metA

Also, now notice, now we're head on with him, and he's very close in the frame.
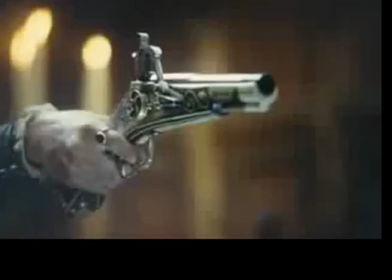We don't even have, like, it's a very extreme close up because they want us to be.
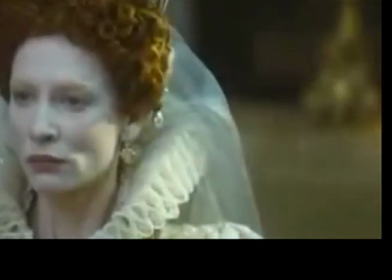It's very intimate. They want us, you know, this is a scary moment in his life. Plus, eye lights.
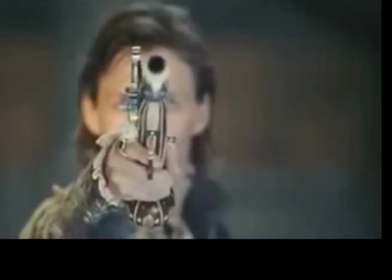He's got eye lights. I should have eye lights. You take the eye lights out, those little white dots in there, when you want the person to look evil, usually.
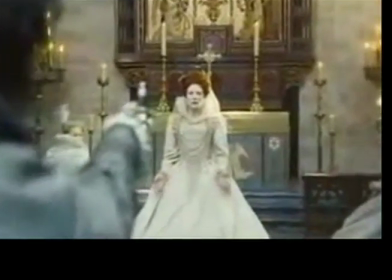Then we get that nice close-up of just the gun, again, shallow depth of field. She comes forward from center. Remember, the gun was there, she replaces it, and then she moves out of its field. glowing, glowing, closer. Now that is a great performance.
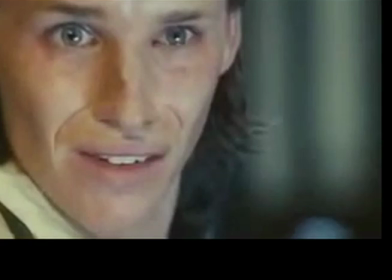That's Eddie Redmayne, amazing actor. I've loved him for years. That's working because he is feeling it. The camera picks up every nuance of the face.
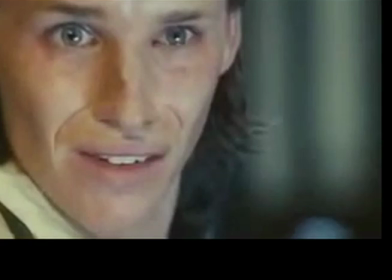So a bad acting job is when someone's trying. You can't fake it. You have to feel it. And when you do, it translates. Okay. Then we get this next shot, the actual crux of the whole scene right here.
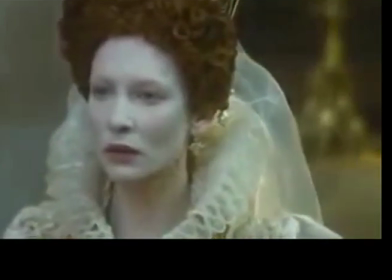The gun is in focus and everything else is not.
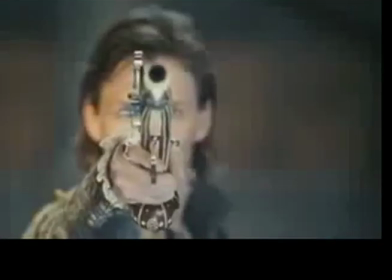Enter creepy music. She's walking towards, close-up of hands open.
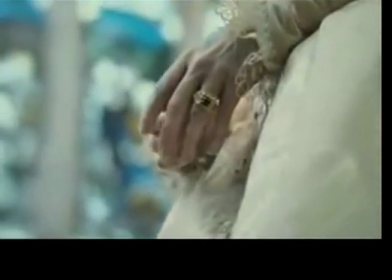That's a metaphor for do what you will. Camera goes in over his shoulder, and then nice reverse.
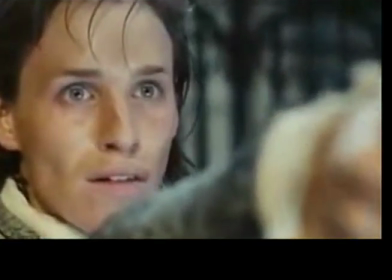I love that. The camera goes in over his shoulder, then they reverse it this way. It's very dynamic. It's that pull and pull that he's going through internally, right? I don't know what to do, I don't know what to do. And then this close-up of like, this vision, right?
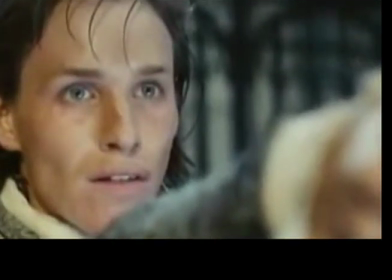Gun.
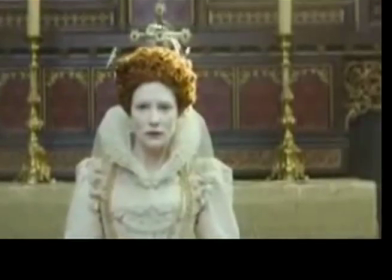Now, she's framed with the cross once again over her head, and to the left and right are the candlesticks.
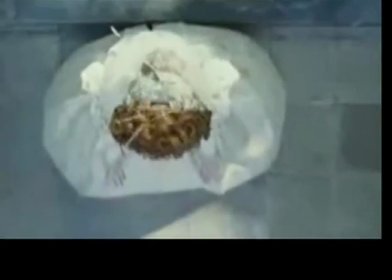Okay, you hear the gunshot. She quivers. Back to that close-up of the metaphorical hands opening.
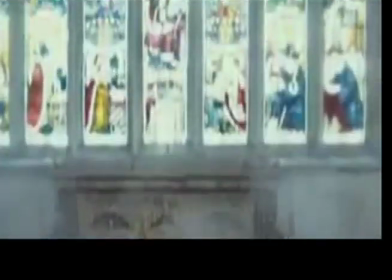Reaction shot. Now we go above her head and pull away from her body,
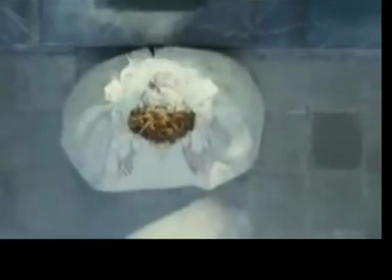and then tilt all the way up
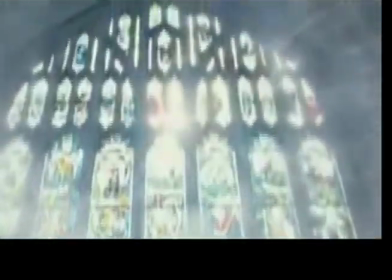to the windows with, so the suggestion is the soul is leaving the body.
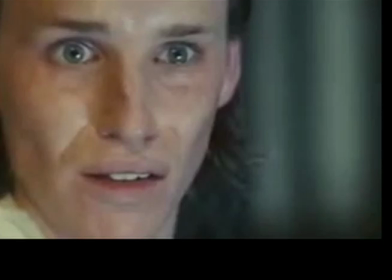Cut to Eddie Redmayne, close up, quivering. Wait a minute, shadows and the bars from jail are behind him. Shadows.
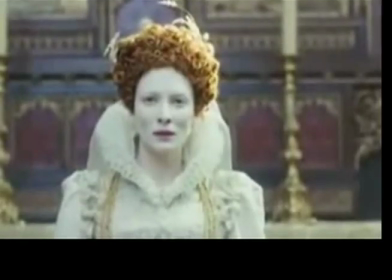She stands, and we're face to face with her again. Not above her, below her, we're face to face. From her point of view, he gets pulled away in the light.
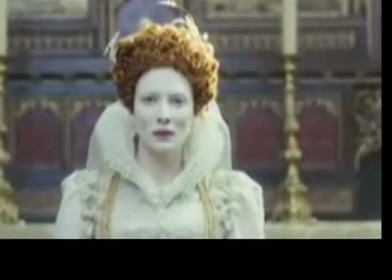And then that final collapse is, once again, we're taken out of the scene.
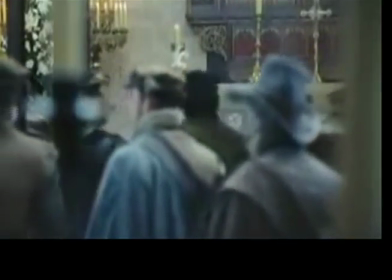Beyond the field of where the action happened, looking into the church as just helpless bystanders.
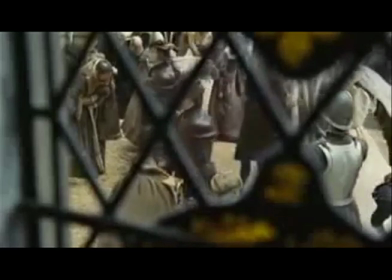That's excellent filming.
Bless him. Majesty, bless him.
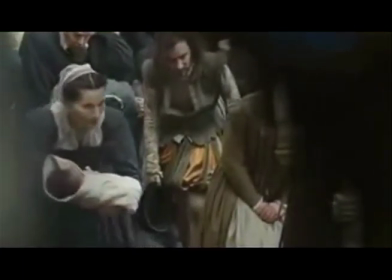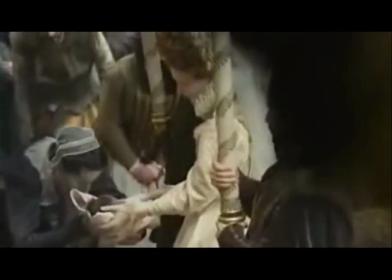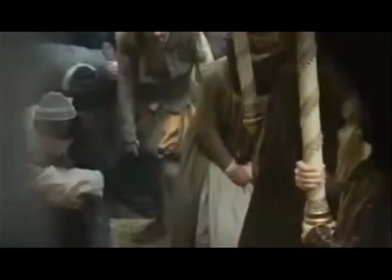More cold.